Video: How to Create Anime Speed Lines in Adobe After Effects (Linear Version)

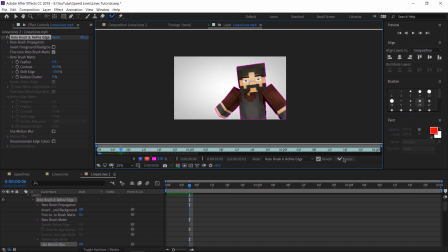[11:55]
With this step done, cinema people and after effects people gather back up together because we are moving on to compositing.
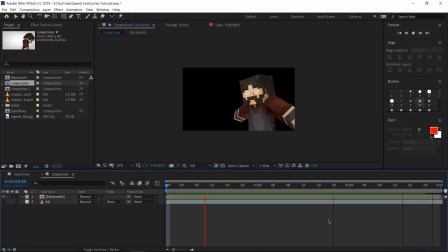[12:01]
Let's actually put the speed lines and the characters together. Now for the after effects people who skipped the cinema bit, this is what we made in cinema. It's pretty much the exact same thing as the rotoscope. Just to explain what's going on for the after effects people, our blacksmith layer here is our rotoscope layer and the BG layer is just a duplicate of the original unedited raw footage.
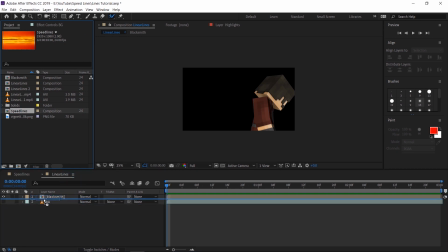[12:20]
Let's grab our speed lines layer and drop it in between. Automatically the speed lines pop into where they need to go.
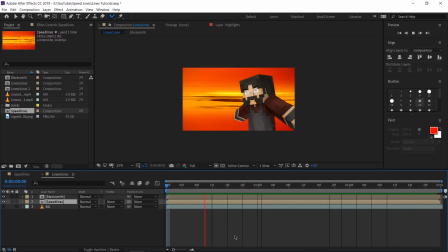[12:27]
But are we done? Hell no! Right now the speed lines just sort of exist but I want them to fade in. That's why I put the duplicate in earlier. If you don't have the duplicate in now is a good time to drag it in. Let's enable its visibility just so we have a background to work from. Let's select our speed lines layer, hit T on the keyboard to drop down opacity, create a stopwatch on the first frame,
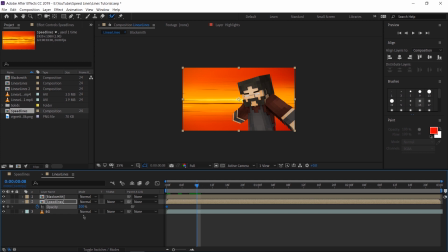[12:45]
move eight frames ahead to where he turns around So basically where I want the speed lines to start kicking into effect and hit this little diamond button here to create a second
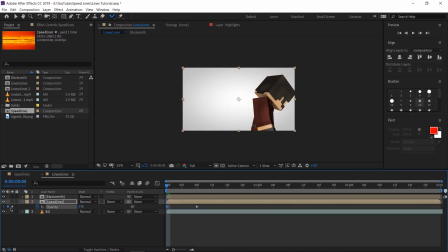[12:52]
keyframe I'm gonna go back to the first keyframe here and drag the opacity down to zero with both keyframes selected I'm gonna press F9 on the keyboard. This is gonna make them go easy in and easy out I'm gonna select the graph editor right up here Select the first point and
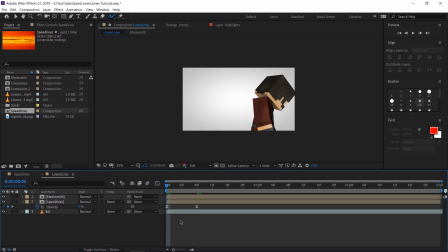[13:07]
pull this out so that the transition gets more dramatic Let's play it now now check that out boys and girls.
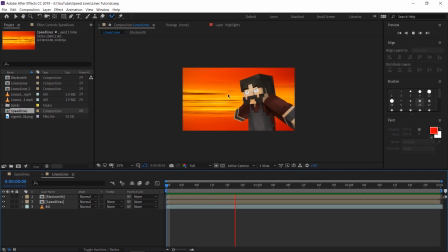[13:13]
What else can we add? Well, I definitely want a dramatic push into his face. Let's do that.
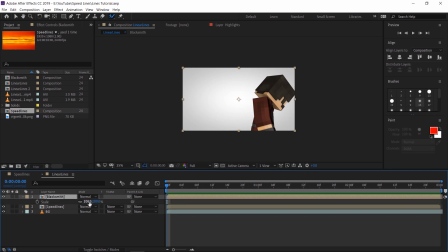[13:19]
But we have a problem here. We can't just scale up this blacksmith layer because the background isn't going to follow. So should we scale both? Well, here's an easier way to do it. Hold Ctrl, Shift, Alt, and Y on your keyboard. That's gonna create a null object. Select our blacksmith layer and our BG layer and use this pick whip tool to link it to the null.
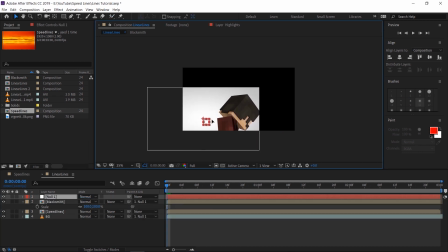[13:38]
Now, whatever we do with the null, it affects both layers as well.
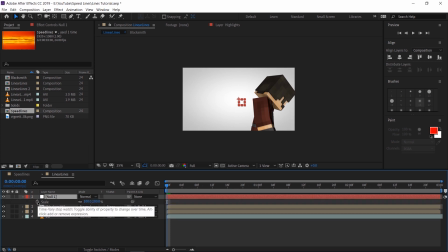[13:41]
Let's hit S on the keyboard with the null layer selected. create a keyframe on frame 0, move up to frame 8, and let's scale this guy up. There we go. We've got a nice punch in now, but why stop there? Select the null layer, hit P to drop down position, hold Alt and click on the stopwatch,
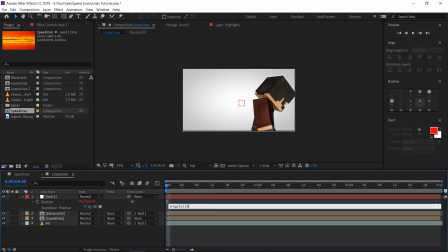[13:58]
and let's type in wiggle bracket 10, 50 close bracket.
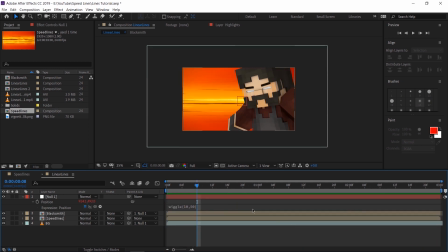[14:04]
Aha, now we have some intense camera shake. But quick little problem, the top of the screen here is exposed.
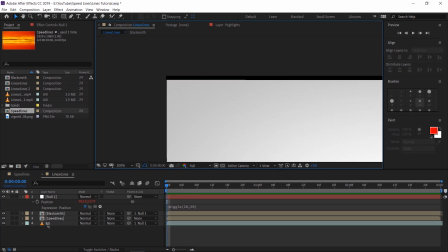[14:11]
An easy fix for this is to just duplicate our BG layer by hitting CTRL-D, let's move the BG2 to the bottom and unparent it from anything, press P to drop down position, right click on position and go to reset,
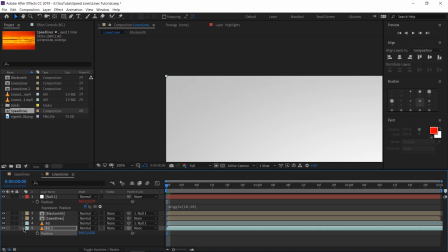[14:24]
this is going to duplicate the edge pixels onto the edge and this background layer isn't going to move and that's just a very quick bandage fix to our problem.
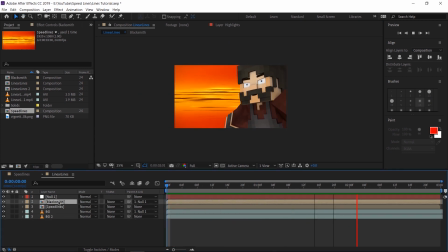[14:31]
Now final step, never forget to put on RSMB, if you do not know what RSMB is, RSMB stands for real smart motion blur it's the plugin most of us use to add motion blur to our animations or
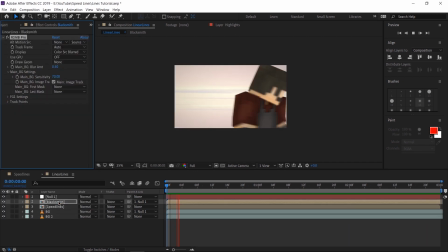[14:43]
vfx if you're not already using rsmb i highly recommend getting it quick note do not
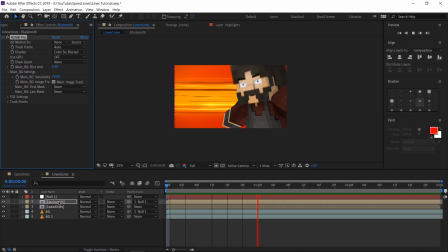[14:48]
add rsmb to the speed lines the speed lines already represent motion blur there's no point on adding motion blur on motion blur and here we have it our final result so there you go i hope you guys learned something from that tutorial i certainly got a heck of a good laugh out of it If you like tutorials like these and want to see more, there is an entire playlist right up here designed to enhance your animations, whether you're a beginner or advanced. Thank you, everybody, for getting us up to 2,000 subscribers. I'm going to be making a special video on Wednesday, so be on the lookout for that. Don't forget that if you have a doll of despair, make it count by checking out exclusive Levisleer renders, soundtracks behind the scenes, and more on Patreon.com slash TeamWNJ. Patreon is a service that allows you guys to pledge an amount you choose every month to support creators like us,
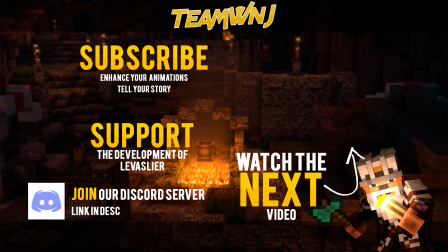[15:41]
but also get exclusive rewards for yourselves. So do check that out. Now that said and done, that's all for me. Cheers!